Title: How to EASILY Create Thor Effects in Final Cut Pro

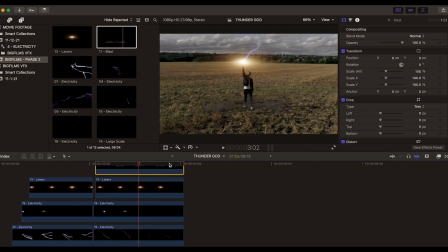(12:31)
And when you like that, when you position it here, you press our transform button. We want to position that just like that. Maybe even scale it up a bit and bring it into this position there. Now, as we kind of scrolling through, you can see that the smoke is black, right?
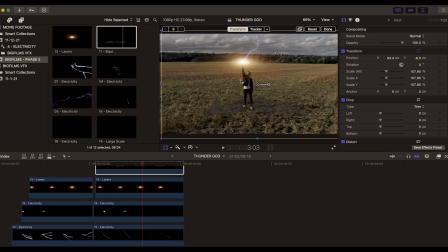(12:45)
And what we want to do again in our blend modes, we can set it to screen, and you can see now it creates this nice, more natural blend. Press done. And when we kind of get to the top of the scene, it's like, boom, that looks pretty dope. Maybe we can even like move it over just a tad bit.
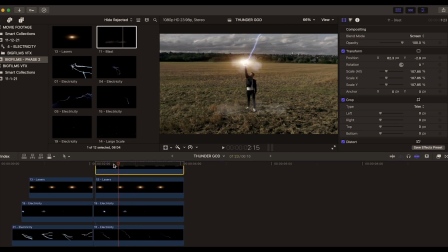(13:04)
Press done. Let's see here. Boom, that looks pretty sweet.
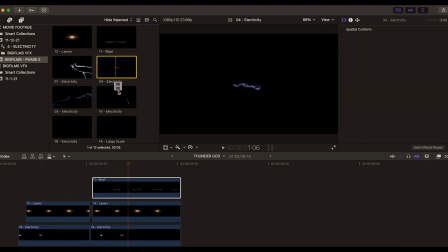(13:11)
Really nice. So let's continue building this out, guys. This is having fun here, right? So now we have this electric file here, and we're gonna kind of scroll this down a bit.
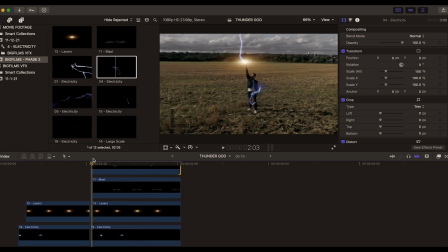(13:19)
And you can see here, there's a lot of electricity happening around him, right? Now, what I like about this is sort of like it's wrapping around his body here. So what I wanna do is kind of bring it more, maybe even scale it down, because as you can see, it's wrapping around his body here, and as Special K is quite slim there.
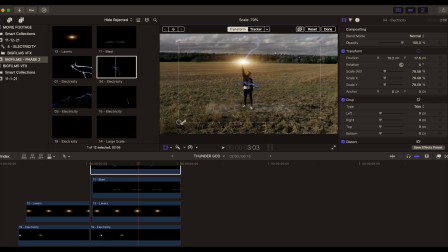(13:36)
You know, I know he was hungry out there in the field, and so I promise you, we fed him a sandwich after we shot this scene. And I'm gonna sort of make this lightning a little bit more fit of him, right? So as it's coming down and scrolling, that looks good. Just want to position that a bit more, so it's sort of wrapping him. That looks great. We also want to change the blend mode here too.
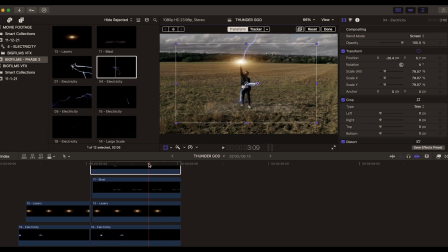(13:55)
Go from normal to screen, and it looks pretty sweet, right? So now it's like everything is just popping really nice there. Cool. So let's press done, and we're ready to continue to add more really awesome effects to this shot here.
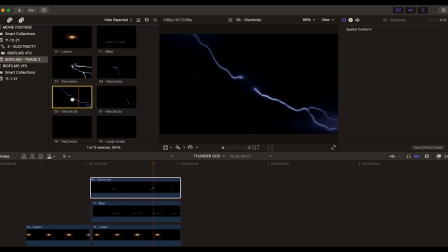(14:08)
So let's take this guy here.
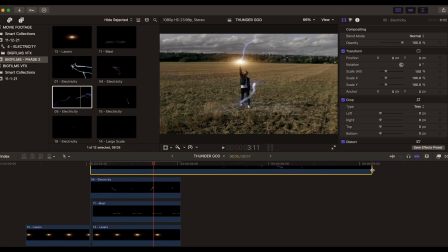(14:09)
What I like about this guy is it has like these awesome three strands of lightning effect coming down, but in the middle of it is sort of like source thing happening here, right? It's like boom, right? So let's kind of position that, maybe even scale this up a bit, a little bit wider.
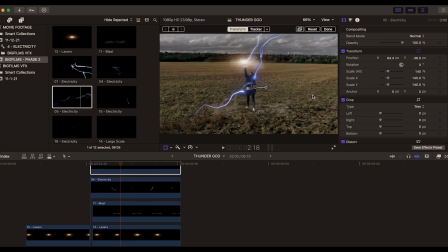(14:25)
Let's see what happens here. Boom, set that to screen as well, match the other lightning glows, and now we have a lot of chain reaction, a lot of event happening here. It's pretty really awesome. So we're almost done, guys.
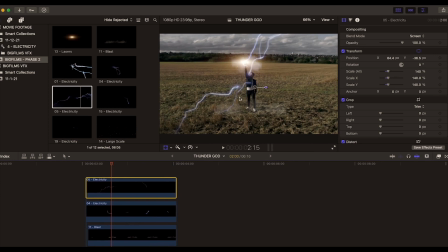(14:40)
So the other thing we want to add here, that like he's up in this open field, imagine all the lightning coming down, the wind is gusting, and a lot of debris is just kicking up from the ground. We can add more really cool effects to this here, and let's go to our destruction large scale effect here, where you can see it's like it's just some amber things going on, where we can add this to our environment where it's sort of kicking up from the ground, and it's creating like It's a big event is happening here. As you can see, it's just flying through the sky there, which is pretty nice, right?
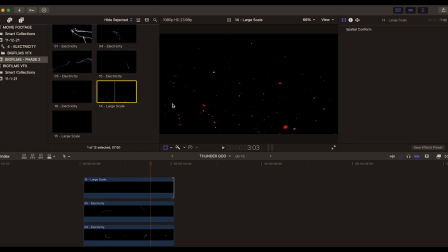(15:10)
And then maybe we can just add this one too. You can see all the amber here is different colors, and we can use it, drag and drop,
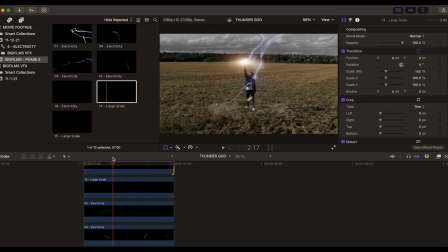(15:19)
squeeze it down, and that looks pretty good. But now here in this particular one, we can change the screen from the blend mode from normal to screen, and it sort of gives it a lighter color, like it's creating a more organic blend in our scene.
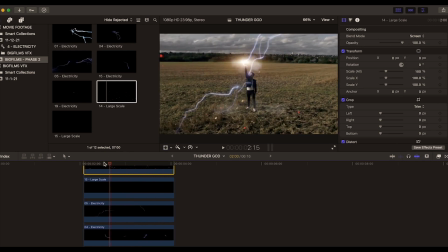(15:36)
So just like that, guys, this is how we build our promo video. So I hope you enjoy this tutorial. I hope it's helpful. Hope it can inspire some ideas for you, and you can see how we just drag and drop, stack them up in here in Final Cut, and it's fairly easy, you know, but just using your imagination to create the scene and vibe that you want.
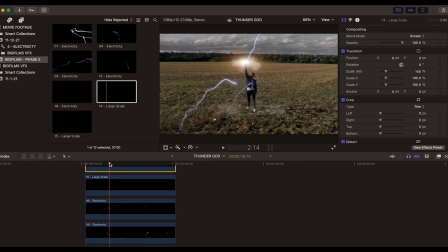(15:54)
So hope you enjoyed this, hope it was helpful, and stay tuned for the next one. Hey guys, thanks so much for watching. Really hope that you enjoyed the tutorial. Make sure you subscribe, like, click on the bell icon so you could be alerted when the next one comes out. Also, when we share the good news of our new VFX packs coming out pretty soon. Remember the three cardinal rules of filmmaking. You are what you write, you are what you shoot, and you are what you edit. So with that said, go out there and make big films. See you soon.